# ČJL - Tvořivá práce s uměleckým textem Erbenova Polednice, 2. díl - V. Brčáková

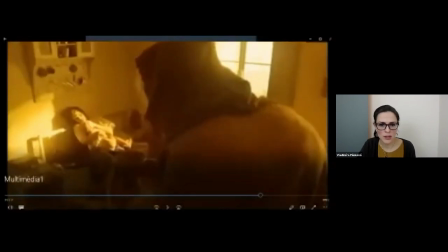[38:54] Odpustě hříchy.
Jo, opět, navíc je to samozřejmě umocněné také hudbou a zvukem, jo, tady je to opravdu ještě možná patrnější, kdy v té pravé části opravdu dominuje ta Polednice, ta řka vlastně celou tu pravou část toho záběru zaplňuje
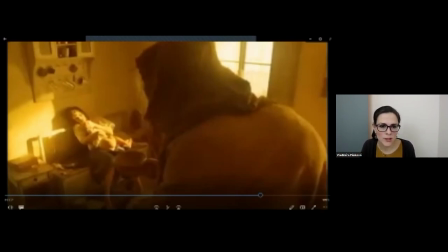[39:12]
a jen takovou tečkou v koutě schoulenou je ta matka. Takže to je vlastně ten prostředek k vyjádření té neuvěřitelné úzkosti, strachu, hororovosti, navíc, když vlastně k tomu prožíváme hudbu a ty
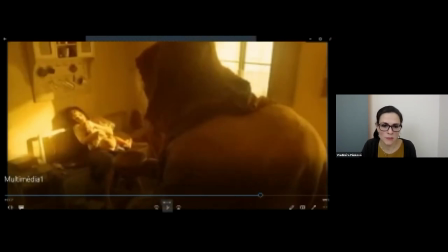[39:31]
doprovodné zvuky, tak to samozřejmě ten celek zúplňuje.
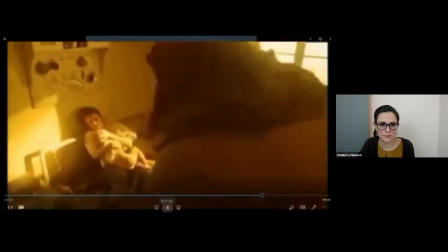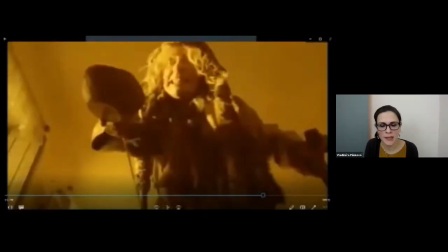[39:42]
Tady je zase také zajímavé, že vlastně když už je volen ten polodetail, to znamená vlastně snímaná postava do poloviny svého těla, tak opravdu zase vlastně zaobírá takřka vlastně celou tu scénu.
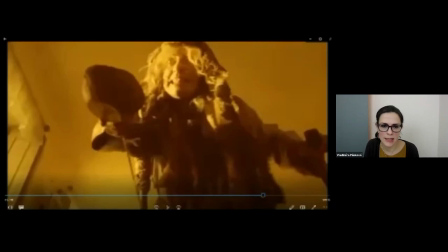[39:58]
Máte tam výrazný motiv i té misky, že z toho lze jako odtušit, vyvodit, že opravdu tam ta postava, ať je to kdokoliv, nejde pro to dítě, zřejmě tam nejde, že ho zabíjet, dusit, rdousit,
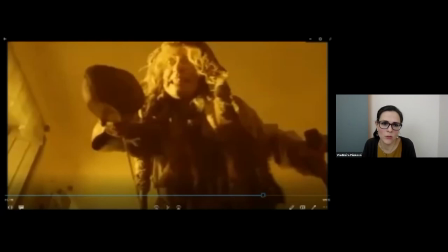[40:14]
brát, krást, ale prostě natahuje před sebou misku, no, což je motiv, který v té literární předloze nenajdeme.
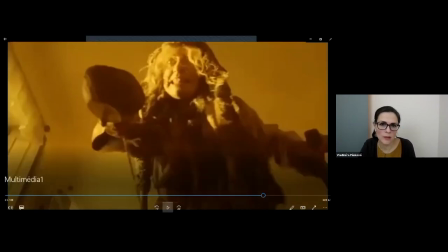[40:24]
Proto bychom mu měli tu pozornost věnovat.
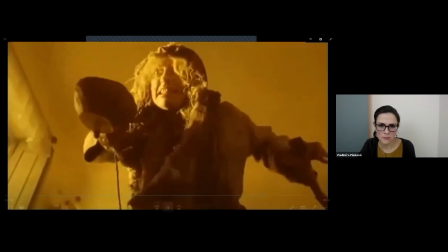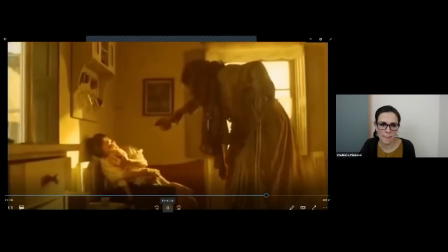[40:33] Pro Kristovu drahou muku.
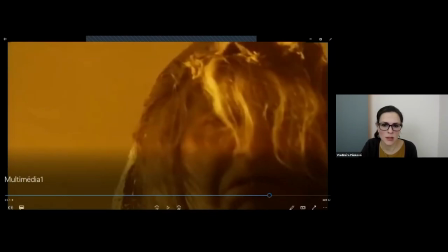[40:39]
Jo, tady je krásný detail vlastně na obličej, který je přes celou obrazovku, a přestože je obličej přes celou obrazovku,
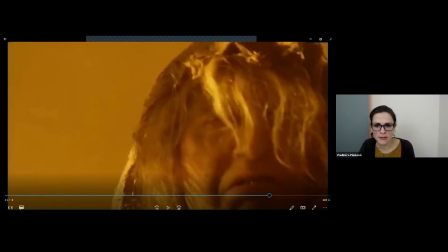[40:47]
tak my vlastně z něho takřka nic nemáme, protože je zastíněn a zastřen těmi vlasy.
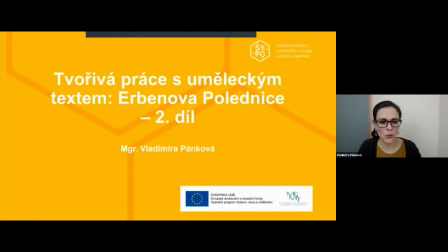[40:56]
Tak, tolik k prostředkům, jimiž filmoví tvůrci navozují nebo mohou navozovat tu hororovou atmosféru. A já budu pokračovat v těch otázkách.
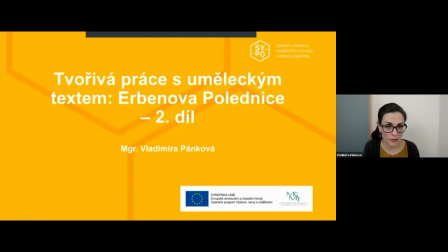[41:13]
Můžete se potom ptát, které další motivy v té filmové adaptaci najdete, přestože nejsou v literární předloze. A takovým hodně výrazným nosným motivem je motiv tarotových karet.
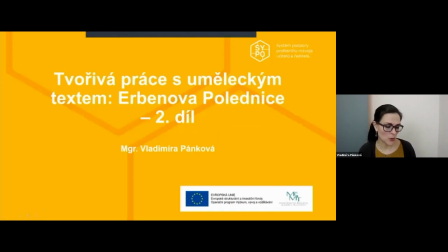[41:29]
A zase se můžete ptát, proč Brabec, filmoví tvůrci, se pro tento film, pro tento motiv při adaptaci
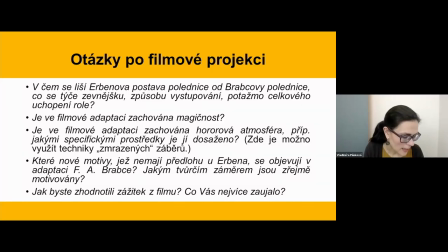[41:40]
literární Polednice rozhodli. A když jsem položila tuto otázku, tak vlastně tam jsem se setkala s několikrými rozličnými názory. A všechny se mi líbily, v podstatě tam nelze rozhodovat, co je dobře nebo špatně,
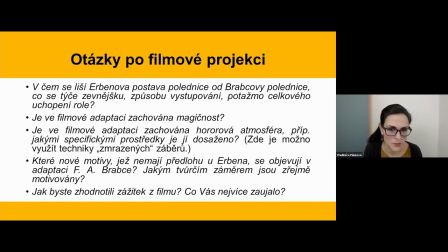[42:00]
protože my to jako nevíme, já jsem Brabce nespovídala a vlastně mě to vůbec nezajímá. Jo, tady jde o tu komunikaci toho s tím filmovým dílem a to filmové dílo je otevřené stejně jako jiné umělecké dílo.
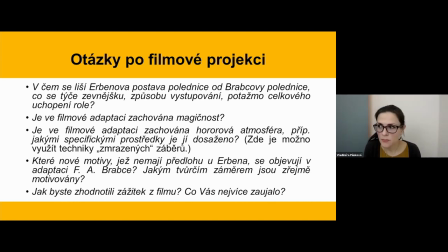[42:15]
A tam třeba ti žáci říkali, někteří, že jim ten motiv tarotových karet přijde příliš násilný, prvoplánový, doslovný, návodný, že vlastně příliš podsouvá tu
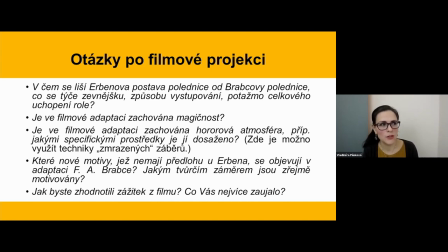[42:30]
atmosféru, nebo ne atmosféru, ale ten vývoj příštích událostí, když tam právě padne ta karta smrti. A jiní s tím nesouhlasili, naopak se jim to třeba i líbilo, protože se jim líbil způsob, kterým ta karta smrti je otočena.
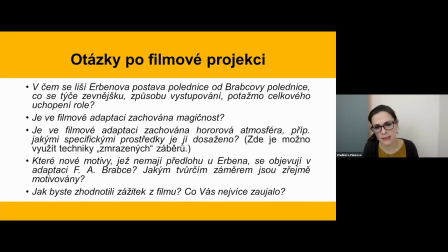[42:49]
Že to není rukou matky, ale jaksi, jakási, jako kdyby to byla nějaká jiná síla, která tu kartu otočí a tím zase i ta sugestivnost atmosféry je podpořená.